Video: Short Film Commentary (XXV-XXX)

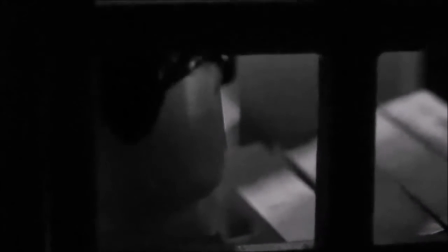but then there's like little subtle things of like uh different sound effects that i threw in just like in the mix that are
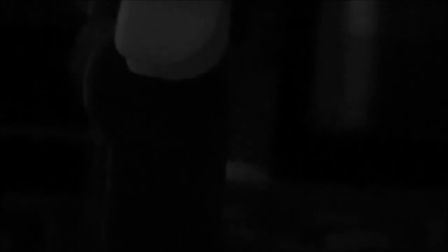sort of low but you can kind of hear them uh same in another project we'll be talking about in just a second but you can kind of hear different sound
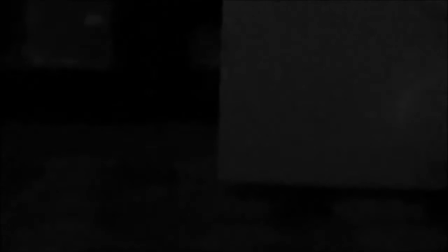effects and stuff um sort of it feels like it feels like i'm trying to like like maybe like uh bring up some tension
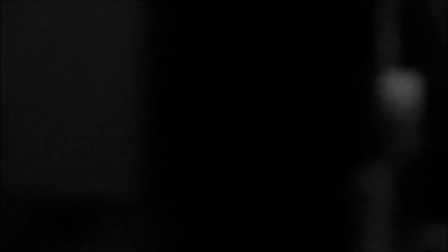just a little bit just like oh is there something behind the doors or something behind the refrigerator door no no it's not you know just sort of like this this
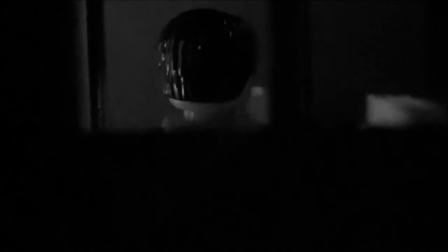sort of like build up and like false sort of like you know false building up i guess where it's where it's not exactly like anything
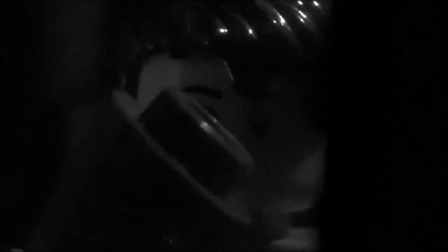is happening it's just like oh you know just trying to get trying to get the hard racing just a little bit just like trying to think of like
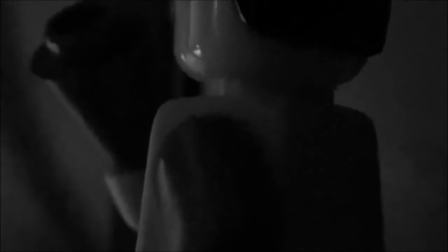oh maybe there's something something there maybe there's a monster but then in the end when like the noise machine turns off there's not like a loud jump
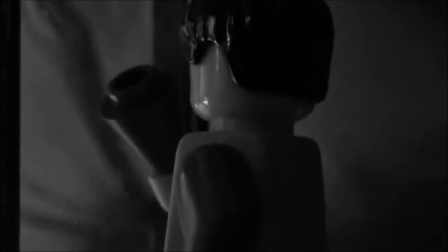scare noise it's just like boom just right in your face for a second and then that's that so that was pretty fun um you know based
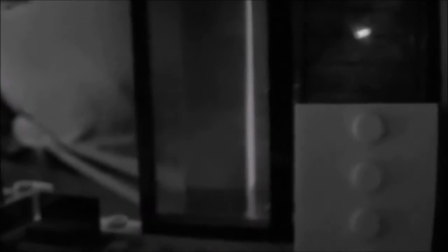on a real life thing that i had to deal with you know no monsters thankfully turned out with my noise machine but it's just sort of like in that moment just
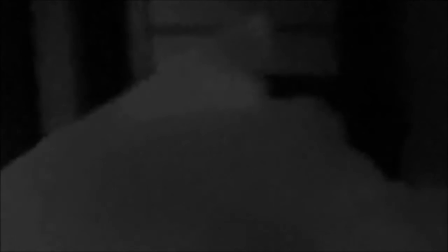like wow that just feels really creepy so there we go yeah white noise pretty simple but uh it was fun then we
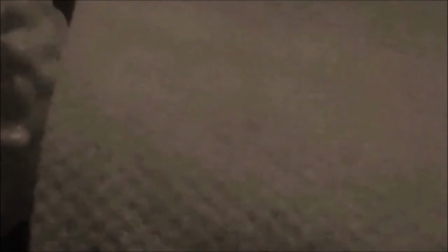have uh have a great day i had this idea of just like you know this happy like you know the minifigures are very happy most of the
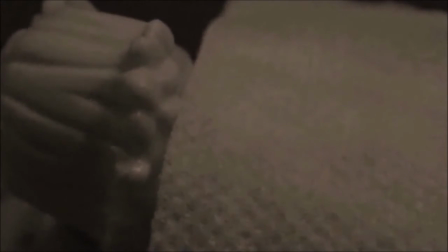time like there's some minifigures that aren't so happy some grumpy minifigures even some angry minifigures but for the most part they're pretty happy so I really
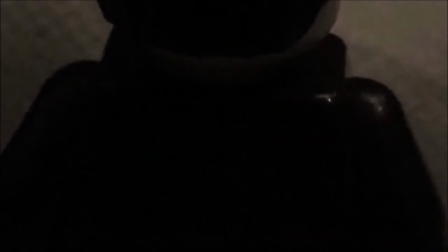like that idea of just like that um that contrast of like wow these minifigures are so happy you can make them do such terrible things but they're happy about it right wow
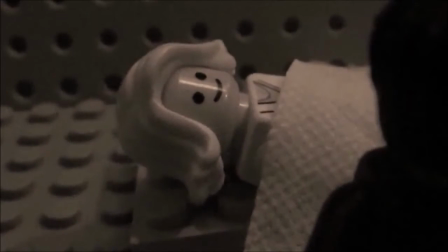uh so I really just made this minifigure this uh this woman this police officer uh that's corrupt and you know she's
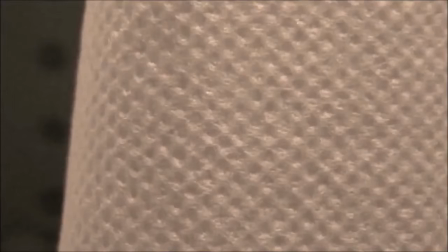very happy you know her smile is like the only thing you know that you really uh see sometimes like you don't see the person getting
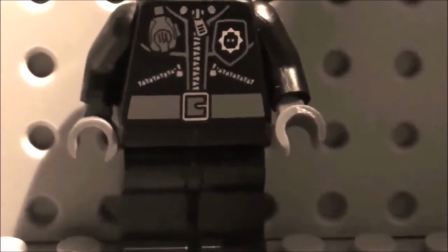killed or whatever you just see the smiley face and stuff like that so I really wanted to mess around with that like just this sort of contrast between
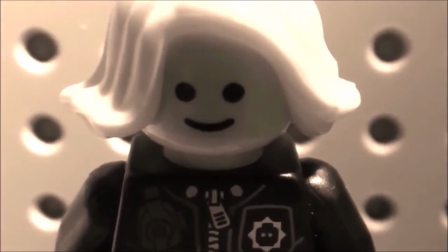like you know um sort of like a gradual descent into darkness and horror perhaps where uh you know this person like oh
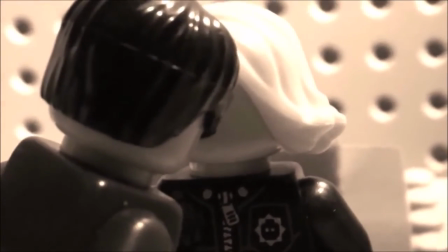they look like a great person but then you know they're involved in like darker stuff and then eventually like you know they actually have to kill their husband yeah so there
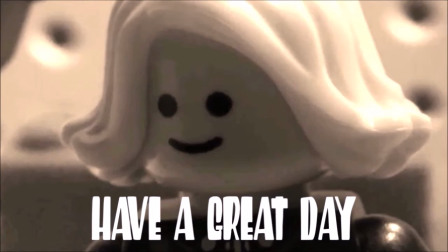you go so that was uh that was a lot of fun to do another very basic short film um that just sort of came out
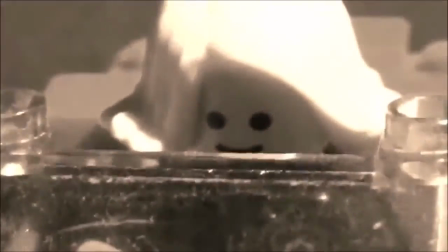of the idea of just looking at the minifigure faces and stuff like that and just realizing like just how happy these guys are no matter what situation they're
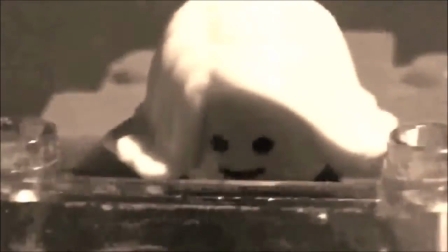in you know they can still be happy so that was a fun time and just like i really wanted
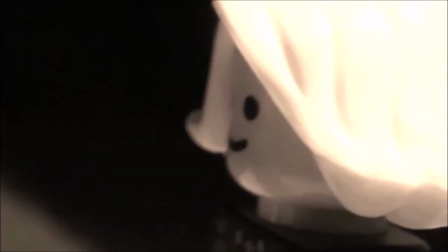to like portray like the emotionlessness of just this character like even though they're smiling
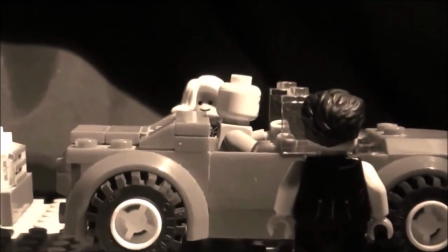there there's not really too much going on in their head it seems like right like they're just smiling but there's not really like any like sort of emotion like there's not really any
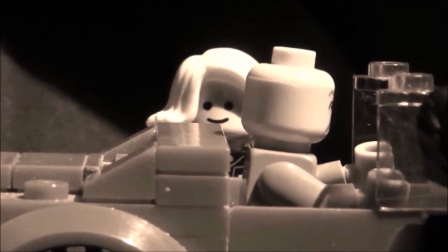remorse or whatever just like and just the fact that you know they have to do these terrible things but they
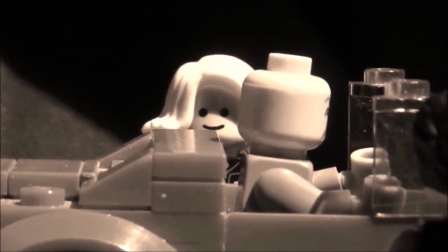don't care so there you go yeah that was uh have a great day um and then last i'll never say goodbye i was listening to
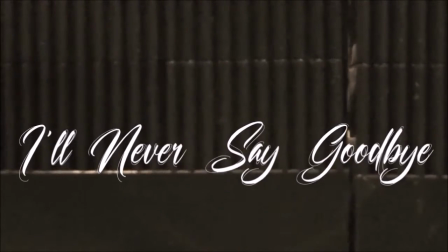the song from the video um can't stay mad at you by uh skeeter davis i believe is her name and you know it's such a great song such
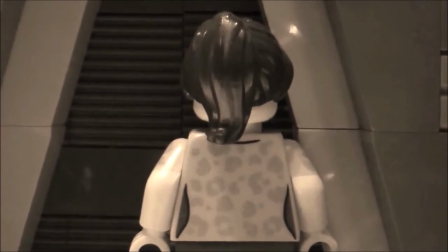a happy song i was like this is great i love this i found it because i used another one of her songs in anthology um
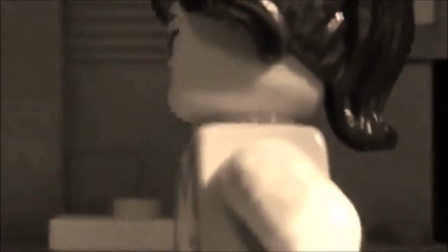end of the world or something like that i don't remember exactly the title of it um but it's the song that plays at the end of the first
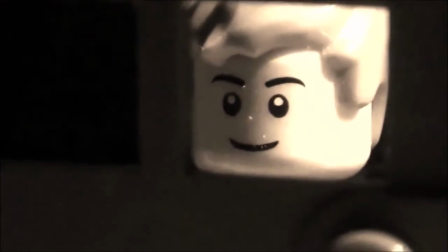episode and it's the song that the episode is named after uh but i you know i really liked her music and i like that song too and i thought you know you You know,
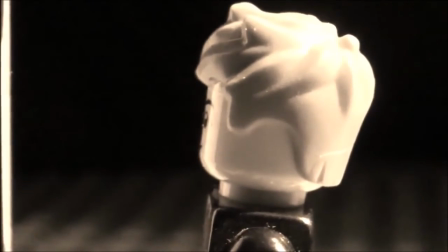of course, me, you know, with the twisted mind of making these short films. Like, I did something like this, too, with, um, what's that song?
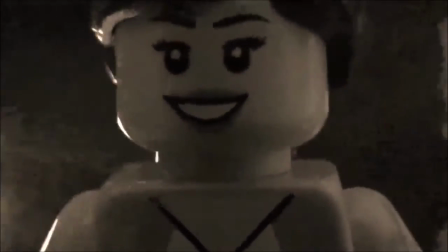Um, Indian Lake or whatever. Uh, you know, this sort of music video that's actually just, like,
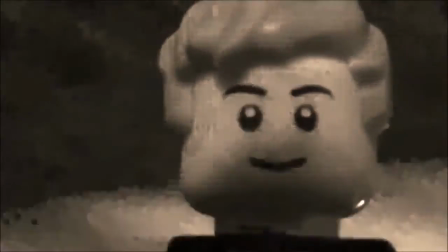that starts off great, but it sort of gradually gets more horrific, with the idea of this Native American sort of ghost spirit guy killing these two campers and stuff like that.
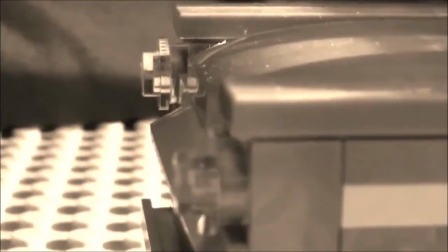And now this time, we've got this woman who is, uh, you know, who is killing her dates.
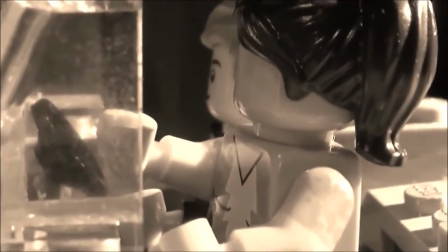Like, it starts off with the shot of the closet.